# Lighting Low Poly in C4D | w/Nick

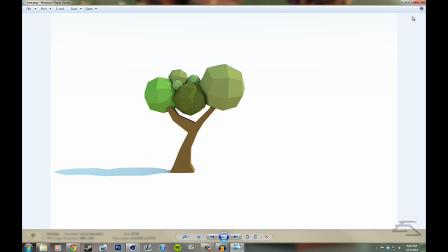4:10 Looks really nice, and also in the clouds you can see the shadows are in the front. So basically,
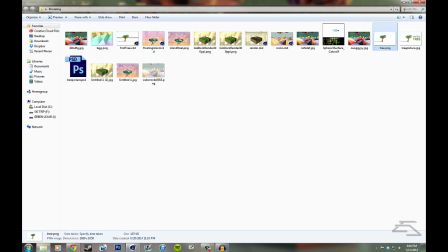4:16 when you're doing low poly, especially with little objects like this tree, you want to think about where it's going to cast a shadow,
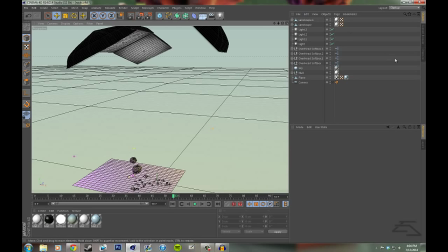4:23 because low poly shadows are going to be very hard edged, and it's going to be very important,
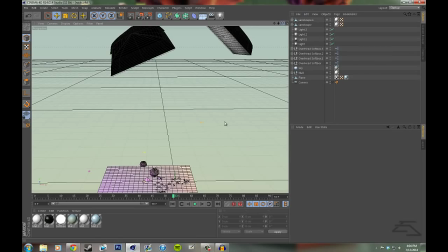4:29 like the direction and the intensity that it casts it. So we've got these high intensity lights
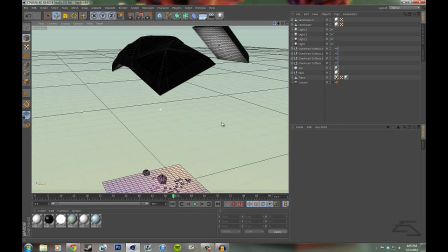4:38 kind of facing down this way at a bit of an angle to create that forward casting shadow,
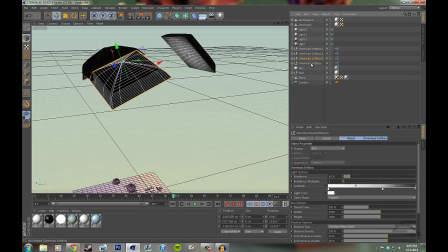4:43 and to lighten those forward shadows so that in the render it wasn't just completely black, I have this light here. And if I can go into these settings, so we've got these 3 here.
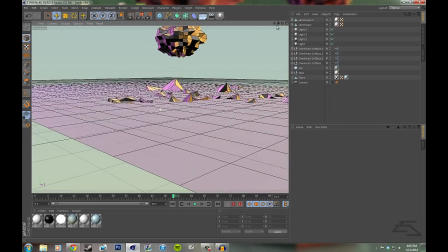4:58 There's 3 of these lights. The intensity is at 43% or 42%, and then you'll notice that I have 1 over here,
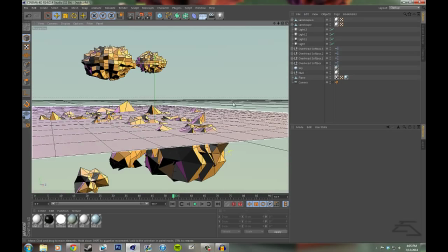5:05 and that was just to kind of soften up the shadows here so they weren't just completely black,
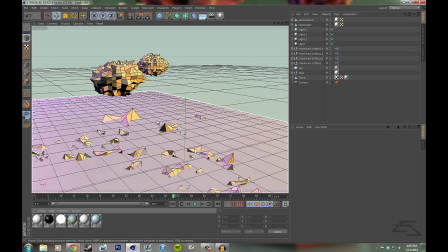5:11 because you know, it's always nice to have not black, but you know, kind of a darker shade of like these yellows and stuff.
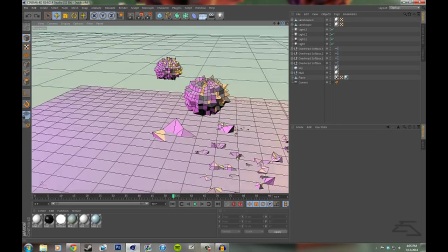5:21 Yeah, and so again, going back to these materials, they're all really light colors, like these little shape.
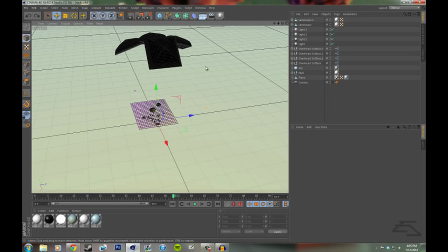5:29 Ooh, don't know what I did. All right, these shapes here in the ground are actually just white, and then I've created these purples and yellows with other lights. So we've used these overhead softboxes to kind of create some global illumination sort of light.
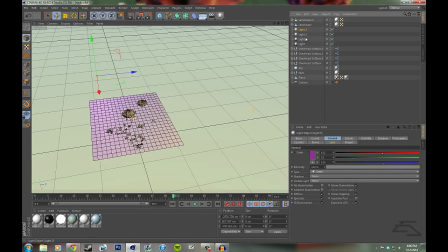5:48 I wouldn't recommend using the lights in Photoshop for your main lighting source. They are good for color, like in this render. I don't know if you can see it. I'll zoom in on the recording, but to the right there is a little yellow orb, and that is one of these lights. That's a purple one.
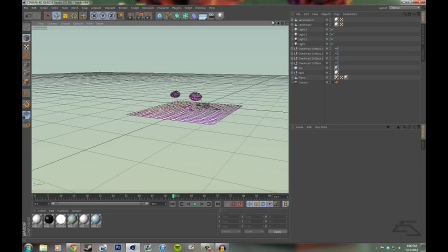6:08 Yellow. Yeah, duplicate these twice. So to the back here we have a purple light, and these are just lights in Cinema 4D, and that's how I've gotten these colors.
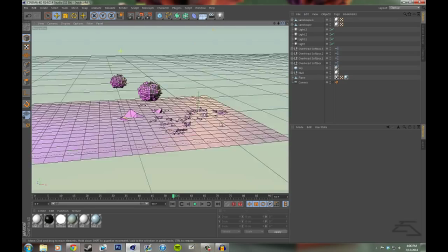6:17 I've used these overhead softboxes for kind of the global light, and then I've used the purple,
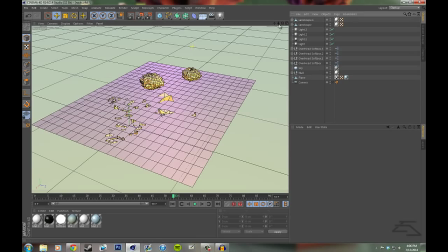6:22 as you can see definitely from the back, to cast a very bright sort of purple shadow.
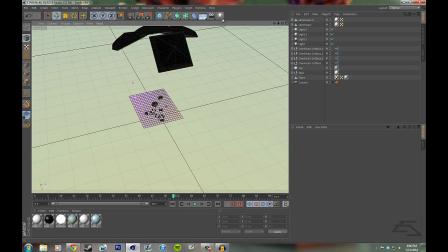6:29 And then we've got some yellow lights towards the front to cast a bit more of that yellow glare in the front, kind of like a sunlightish deal.
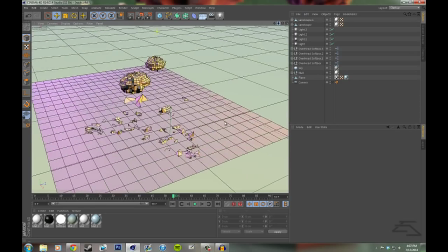6:37 And this is kind of the way I'd recommend doing it, is using those overhead softboxes for your general light,
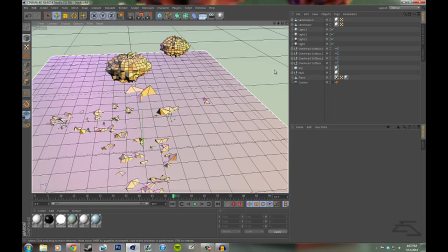6:44 and then lighting it with colors just from Cinema 4D. Just go here into light. Pretty simple. You just gotta think about it as if it was, you know, actual lights hitting it,
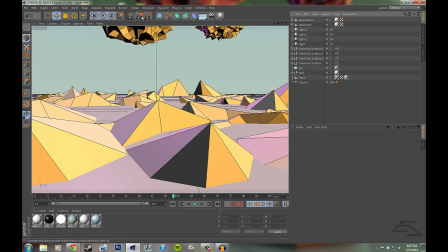6:56 you know, how you want your shadows to cast onto objects in your scene and onto each other. But that's about it for the actual lights inside the Lightroom. Pretty simple. Good softboxes definitely are needed to get, you know, get the best lighting possible.
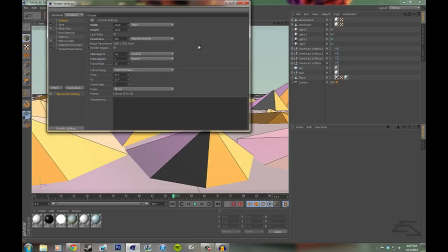7:13 But also, you've got some render settings too that are gonna increase the quality of your shadows, and this is again a really important thing for low poly, because your shadows are so like straight
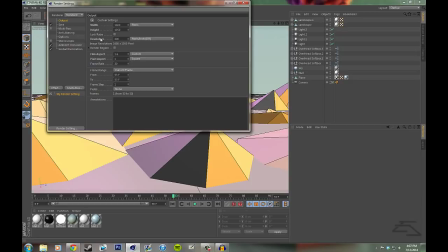7:27 edged, and like they're very hard shadows, as opposed to some softer, you know, more blurred edge shadows. So we'll go through my render settings here real quick on this project. I've got my dimensions as my desktop background, because obviously I'd planned to use this as my desktop background.
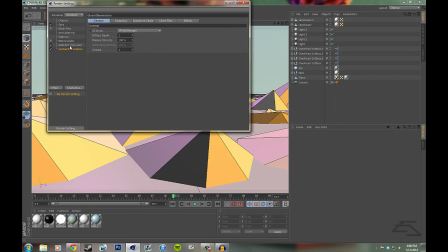7:44 Got my resolution set to 300 DPI. That's a pretty good resolution, 300, 350 in there. It'll leave your render turning out nice. And I've saved it, you know, obviously as a PNG, all that good stuff.
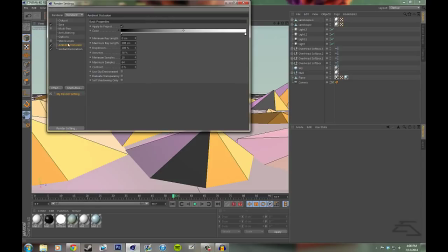8:00 And then you'll notice down here, if you haven't edited your render settings at all, I've got two that you won't have: ambient occlusion and global illumination. And these are just some more lighting presets. You go into effect and they'll be in here. They're out of here because they're checked on this list.